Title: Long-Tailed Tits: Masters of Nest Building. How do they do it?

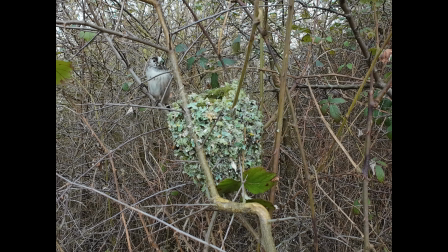(9:10)
As I'm looking at this footage, I feel I would like to be a little bit closer. They should be larger in the frame so we can see what's going on. And also, it'd be nice to slow it down. So that was very easy. The birds came in, took absolutely no notice of me. Now I want to change to slow motion. And there I've hit a problem. Very easy to change on the mobile. I've changed it to slow motion, but I lose the 2x digital zoom. So now the nest is a bit small in the frame. This is where the Lumix will come in, I think. If I put the Lumix on, this is just a 12 to 40 mil lens. So in terms of a full frame, it's the equivalent of a 24 to 80 mil. It's gonna be, I'll actually bring it back a little bit from the nest. It'll be further back. Just, it's a bit heavy to balance on top of that rather flimsy device. But once it's in position, it's not as if I've got to move it, it's just going to stay there. I'm going to carry on with this for a little while, but I suspect I'm going to have to change over. And I think the image quality should be superior as well.
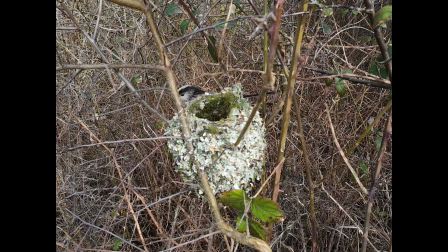So still at normal speed here, but I've pushed the camera just a little bit higher, so we're looking down at the entrance hole on top of the nest.
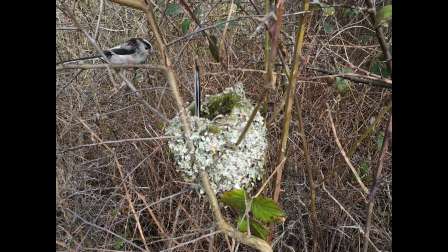Thank you.
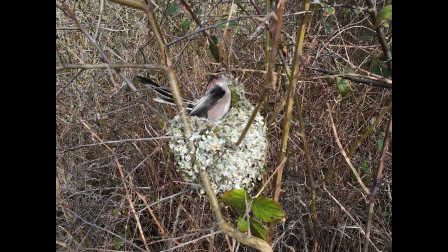When the bird goes down like this, you can see how elastic the nest is. It stretches. And when they've got young birds in there, then as they grow bigger, the sort of nest expands with the growing youngsters.
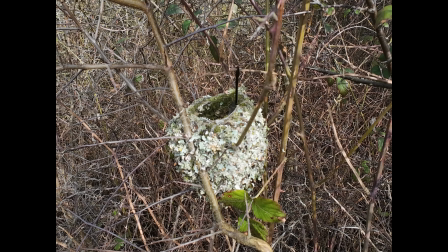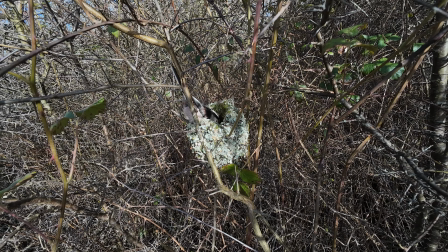(11:27)
And now we're looking in slow motion, about five times slow, but the nest is so small in the frame, we can't really see what's going on. So I abandon the DJI Action 4,
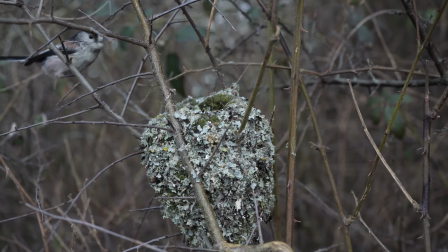(11:41)
and with a little bit of effort, I manage to get the Lumix in place. You can see the image quality is a lot better.
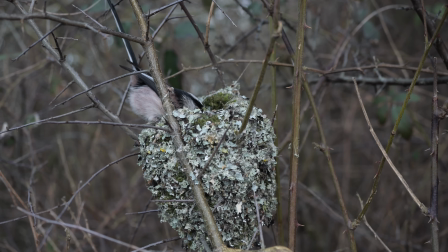(11:54)
And in slow motion, you'll be able to start to see what the bird is doing.
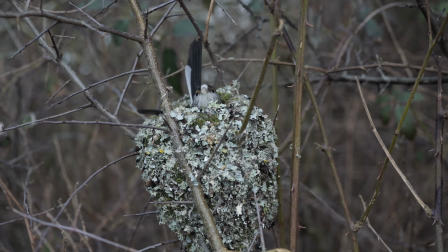(11:59)
And the light is good at the moment too, it's overcast lighting. When you're in a hedgerow like this, that's very important.
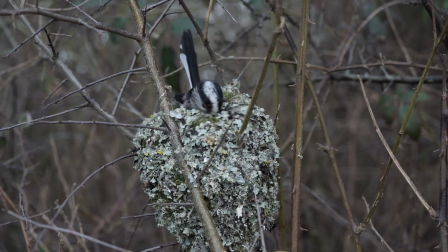(12:06)
You don't want the sun shining, you get contrast as the shafts of light come through the hedge. Overcast is much better.
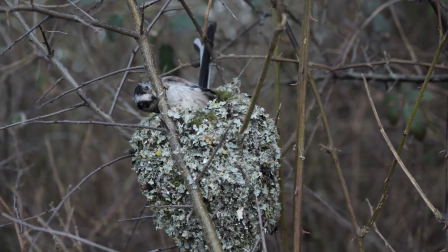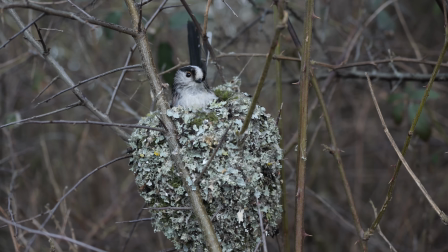(12:20)
How can this bird build this nest just using its bill? I couldn't do it with two hands and 10 fingers and thumbs.
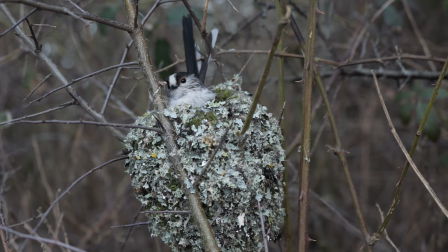(12:32)
And it seems to be threading things around that branch. They are so clever.
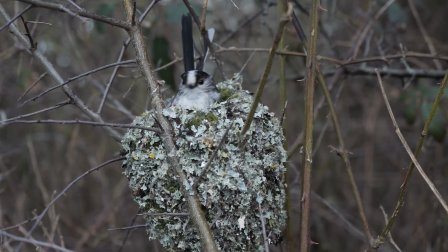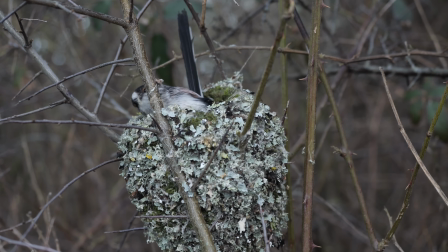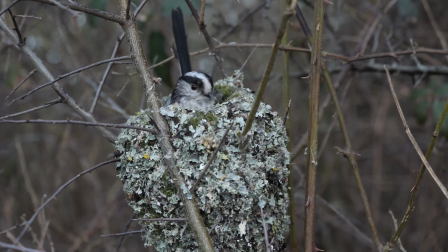(12:53)
As ever, you need slow motion to be able to see this. And even then, it's a bit difficult to make out exactly what's happening.
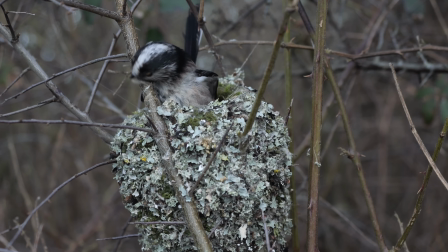Thanks for watching.